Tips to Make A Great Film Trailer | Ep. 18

Hello and welcome to Film Valor. We get a lot of questions about how we put together those trailers that are on our channel. Well this week we're gonna go into some of our tips and tricks for putting together your own film trailer. There are many different kinds of film trailers and nowadays they just keep coming out with more and more different styles but we're gonna focus on the more traditional three-act structure and our spin on it.
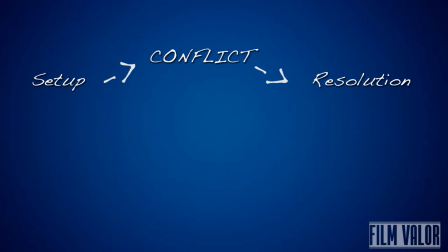[0:25]
So a typical story has a setup, a conflict, and a resolution right? Well we think a great trailer should have a set up, a conflict, and more conflict, or the climax of conflict. So by the end of the trailer, and just before the big title of the film comes up in the theater, you want your characters to be hanging off the ledge, the explosion nearly missing them, or maybe even hitting them, or whatever the climax, most danger you could put your characters in part could possibly be. Another way to think about this is in terms of tone, right? So a comedy should start funny and get funnier. An action movie should start with some action and then end with the biggest action set piece, A horror movie should start off eerie, but then end with the biggest scare. So take a hard look at all of your footage and everything in your movie and take what you think is most unique about your film and make sure you include it in your trailer. So hit them with all the unique stuff and then leave them wanting some more.
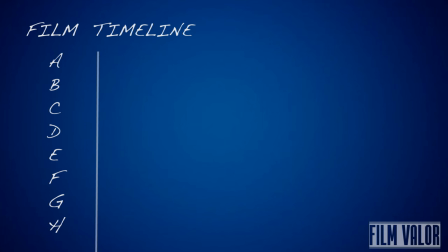[1:15]
So now that you're getting into the editing room, forget everything you know about your movie, all the footage and the way the order of the story goes. Forget all of that. Instead, start from zero and just be concerned with how the audience is going to see the flow of your trailer. because remember, this is all they're seeing of your film so far. You get to create a story for them, and in this case, it's a new story. Sometimes taking shots from different scenes and putting them together can convey the meaning you want much easier.
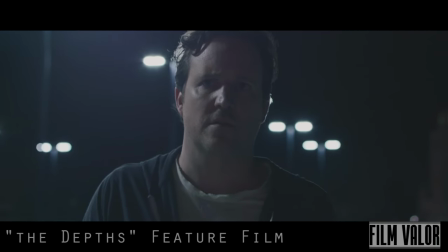[1:40]
Watch this example in our trailer for The Depths. In this scene, our lead character, Mickey, is strangely fascinated by a body he is seeing at a crime scene.
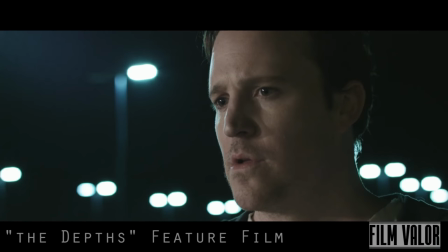[1:49]
Another character, Ray, does not acknowledge Mickey's strange behavior in this scene verbally. We wanted to convey that Mickey was losing his grip and starting to go off the rails.
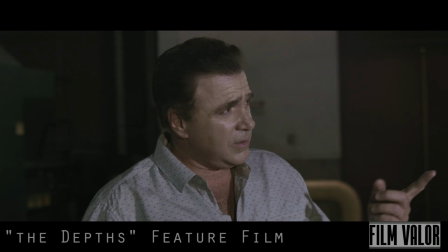[1:58]
Later in the film, we found a shot of Ray asking Mickey if he was okay, which worked perfectly.
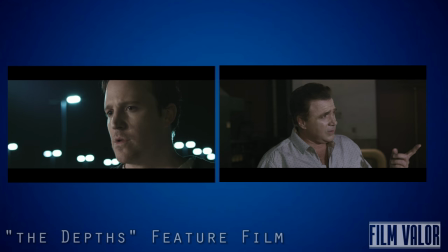[2:04]
So we matched them together to make it look like Ray was asking Mickey about his strange behavior in this particular moment.
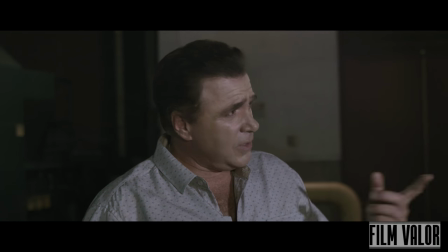[2:13] Hey Mickey, are you alright?
These shot pairings could be made in all types of ways. Shots could even be paired together to throw the audience off, giving new possibilities to where the story will go. We have included in the links below some of the trailers that we have done so you could reference them. So comment, like, and subscribe. Hopefully this led you in the right direction of promoting your film through a trailer. Thanks for watching Film Valor. Take care.